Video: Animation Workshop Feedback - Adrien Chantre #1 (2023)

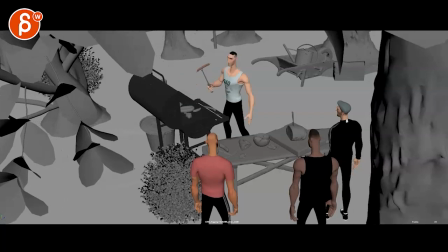4s
submission and replay this here in full.
I'll tell you boys, life is crazy.
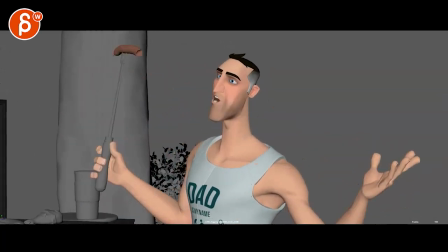10s One day you're in community college driving a Camaro T-top, cock of the walk, and then you need some cash so you get a job.
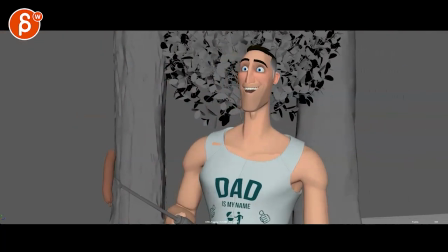16s You think it's only temporary, but then you get a promotion and then a raise. And all these doors open up for you, except they're not really doors.
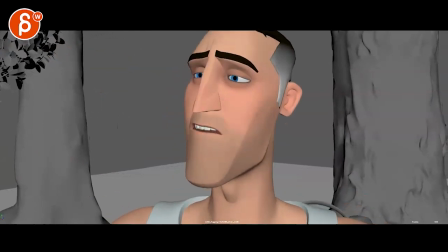23s They're trap doors. And then all of a sudden, bam, 20 years has zipped by and you're thinking, is this all I have to my life?
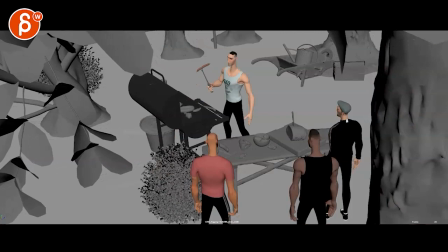33s Not you kids I love your kids but come on the house it's crap there's a
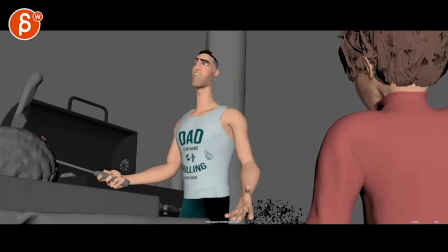42s lot going on I like it a long shot where are we here 721 frames 30 seconds now hold on if that
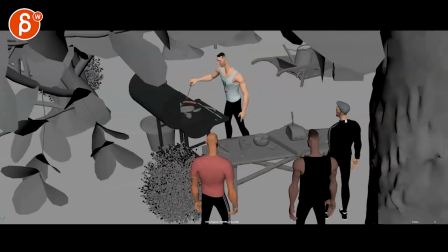49s I mean I guess you want to keep the kid a surprise I wouldn't be somewhere here
but I think this is all very cool I'm a big fan of foreground elements going through i think given that this is so far away i'll tell you boys life is crazy
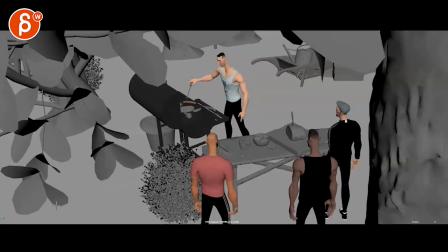69s
there might be something this is this is a note that you don't have to do this is me thinking out loud and it's about the character and the personality and the flourish of it mainly because we are so far away so these guys are just listening right different
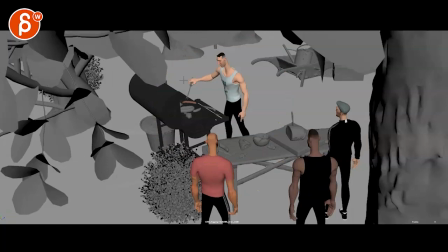85s
poses they could be holding beverages or something then the
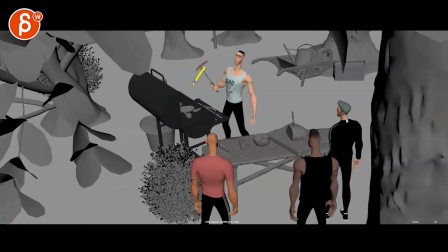90s
way he picks this up watch out hey it's really fast so as you go into spline
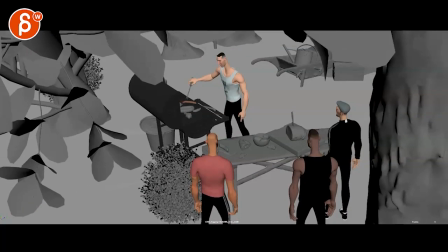95s
that at one point just watch out to the timing and how much time it's going to take but my thought was when he does this what if
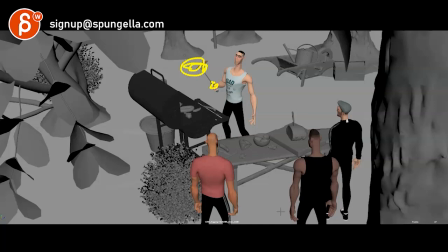103s
he spins this around i know this seems like over animation blah blah blah but to me it's like is he you know he's he's telling a
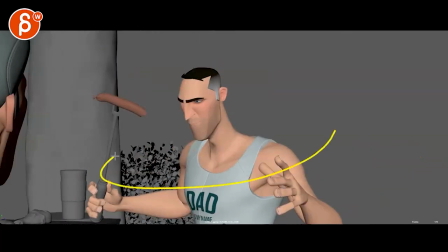111s
story and he wants to like it's very theatrical also because you have the camera going around like he's embellishing and he goes bam you know i mean like
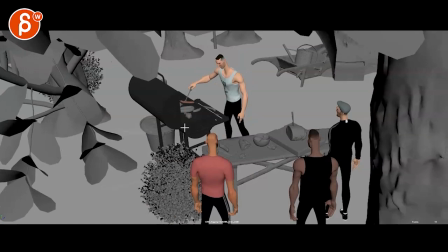119s
it's not like he's subtle like he does big things here that's what i'm wondering that he is kind of like like there's an audience for
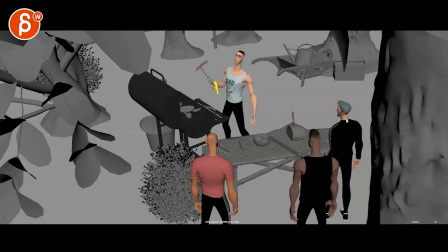126s
him and he would have a flourish like this where he would pick it up and kind of you know twirl it around loosen the grip of it also because it's a
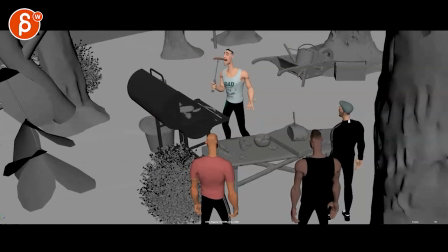133s
bigger move and we are pretty far away i'll tell you boys life is crazy because i like as a story shot i
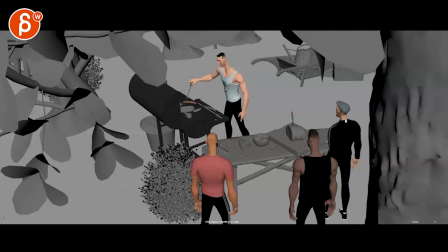141s
like it the question is always if you want to put this on a reel there's not much going on and i'm always concerned you
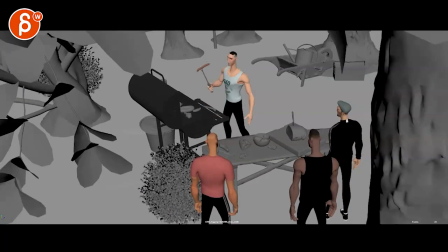149s
know people just turning things off and you know scrubbing through like ah there's not much going on i have nothing to see here as a shot i like it
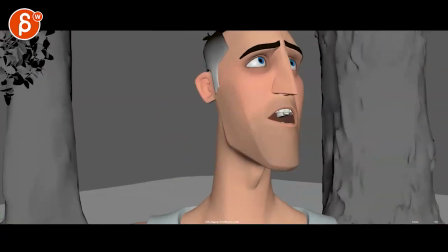157s
but i still wonder like what is this guy's personality and based on all of this is there something really interesting that he could do with
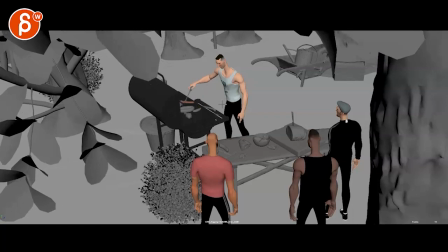164s
this or he steps on it or he's already picked it up and he kind of leans on it i don't know like and then he realized it's hot like anything what could you do to push this to give this like right
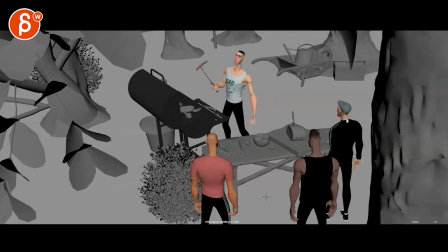175s
away a clue to his personality basically this is
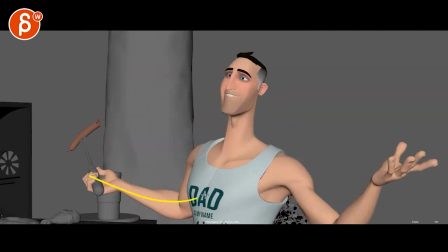180s
all cool i like all of that careful we are in a w pose twins i think we need all of this you have to decide do we want to see this
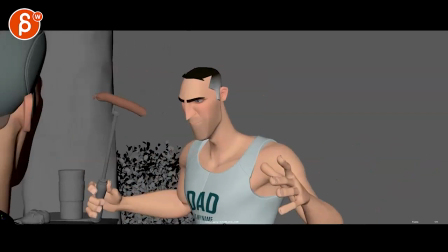189s
all the time in frame or you know like you can go just with one gesture i know it's you know he's making a point
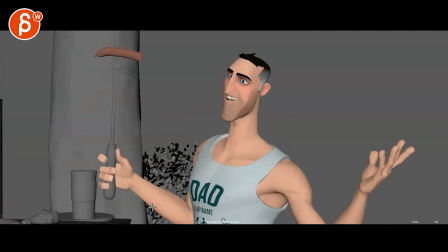195s
theatrical blah blah blah but it's just just very twins and i know you can see this and there's more of an arm but just as a pose it's mirrored
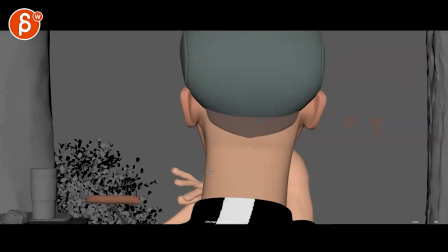202s
and i think you could again do potentially more interesting things i could do like get a job stuff like that you think it's only temporary
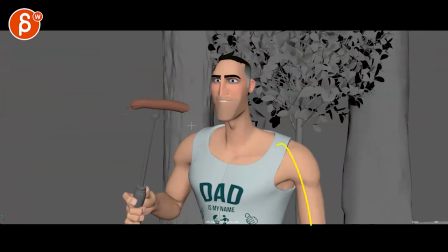208s
but then you get a promotion see that to me is more interesting where it's just here and in that and it's like he would point with this or
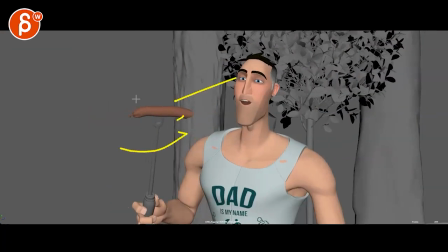215s
he goes and a promotion maybe he twists this around and then looks at me like you already have this in frame it's something you can turn it's long it's an extension like what else could you do
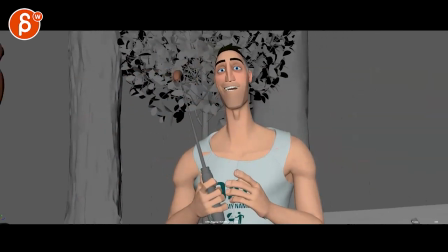225s
could he start another bite and then not bite into it because he continues the story
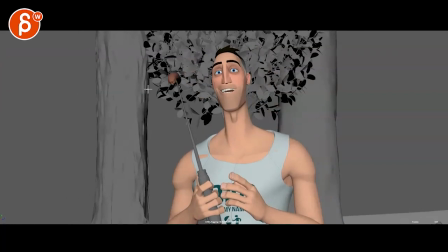231s
uh what if you do i would not do something like this i will keep it somewhat turned so it's